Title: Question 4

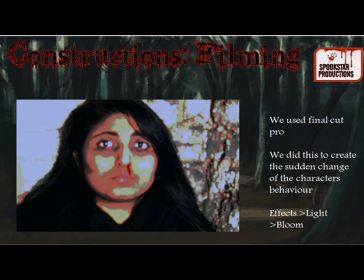247s
We wanted to create a spooky effect which clearly shows a sudden change of the character being possessed. Thus, to add this effect, we edited using Final Cut Pro, and we first clicked on effects, then on light, then on bloom. This lighting flashes on the character's face and adds to the sudden change.
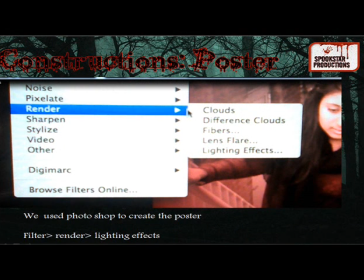265s
Likewise, one media technology I used during the construction of the poster stage is the spotlight effect. We use this tool to reinforce the picture of our protagonist and our dispatcher in the poster. The primary focus on the poster is omitted on these two characters. In order to achieve this, we clicked on.
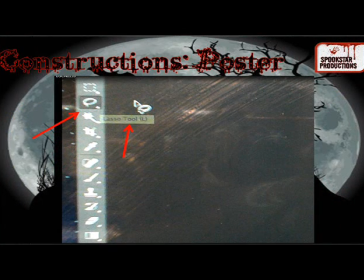283s
Furthermore, another media technology I used during the construction of poster stage is the lasso tool. This feature was used to create an emphasis and to strengthen the color and horror of our ghost's face in the poster. In order to achieve this, we clicked on a circular button on the corner, then we clicked on a lasso tool,
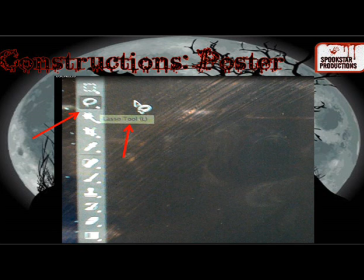303s
then we dragged it around the character's face and then copied and pasted it to create the ghostly effect.
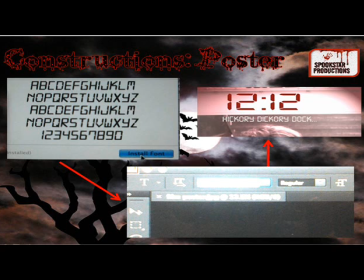310s
In addition to this, another media technology I used in the construction of the poster stage is when adding the text. We couldn't find a creative enough font to create our title, thus we resorted to downloading a digital font to add to the filming theme.
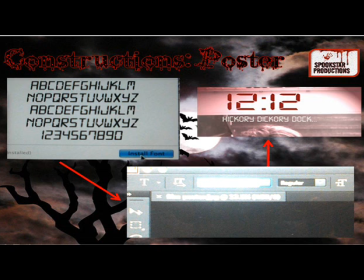324s
This worked out well and we were able to type in the font name on the Photoshop.
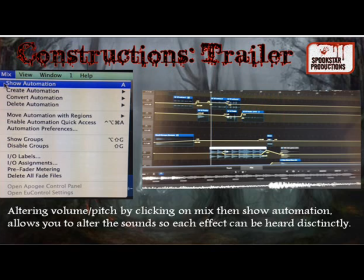331s
One media technology we used during the construction of the radio trailer stage is when we added all sounds and wanted to change the volume so every sound effect and music can be heard distinctly.
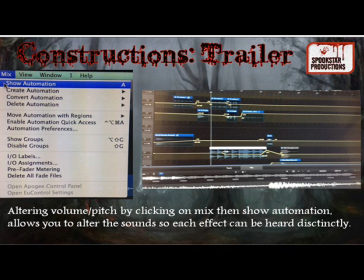343s
Thus, in order to achieve this, we clicked on Mix, then Show Automation, and thus this effect was done successfully.
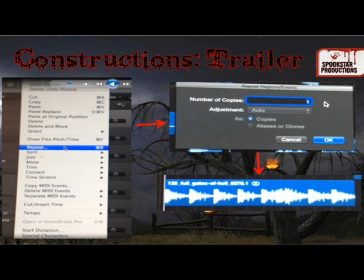351s
Other media technology that was used during the construction of the radio trailer stage is when editing sounds. We used Logic Pro and we wanted to repeat some sounds profusely to have a sudden impact. Thus, to achieve this, we clicked on Edit, then Repeat, then we clicked on the amount of copies we wanted,
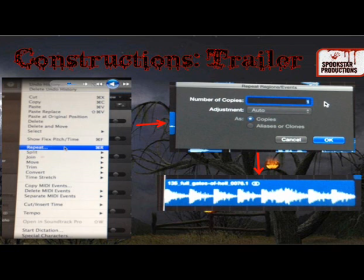371s
and finally the repeated sounds was created.
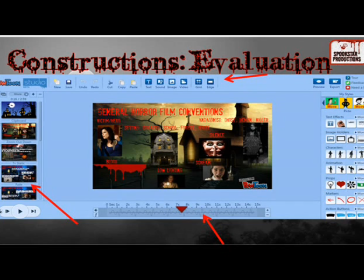376s
Finally, one media technology I used during the evaluating stage is Powtoon. This software has enabled me to use my own choice of background, which in this case I used a horror theme, spooky backgrounds. I was also able to voice over explanations and add our film theme song on playback.
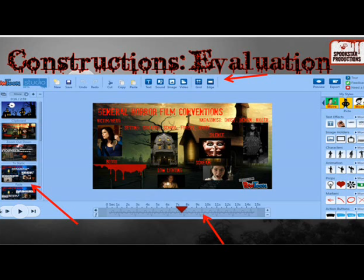394s
Furthermore, many different transitions were used and pictures were uploaded according to my taste. I also used a dictaphone to record my speech before I inputted it to the software.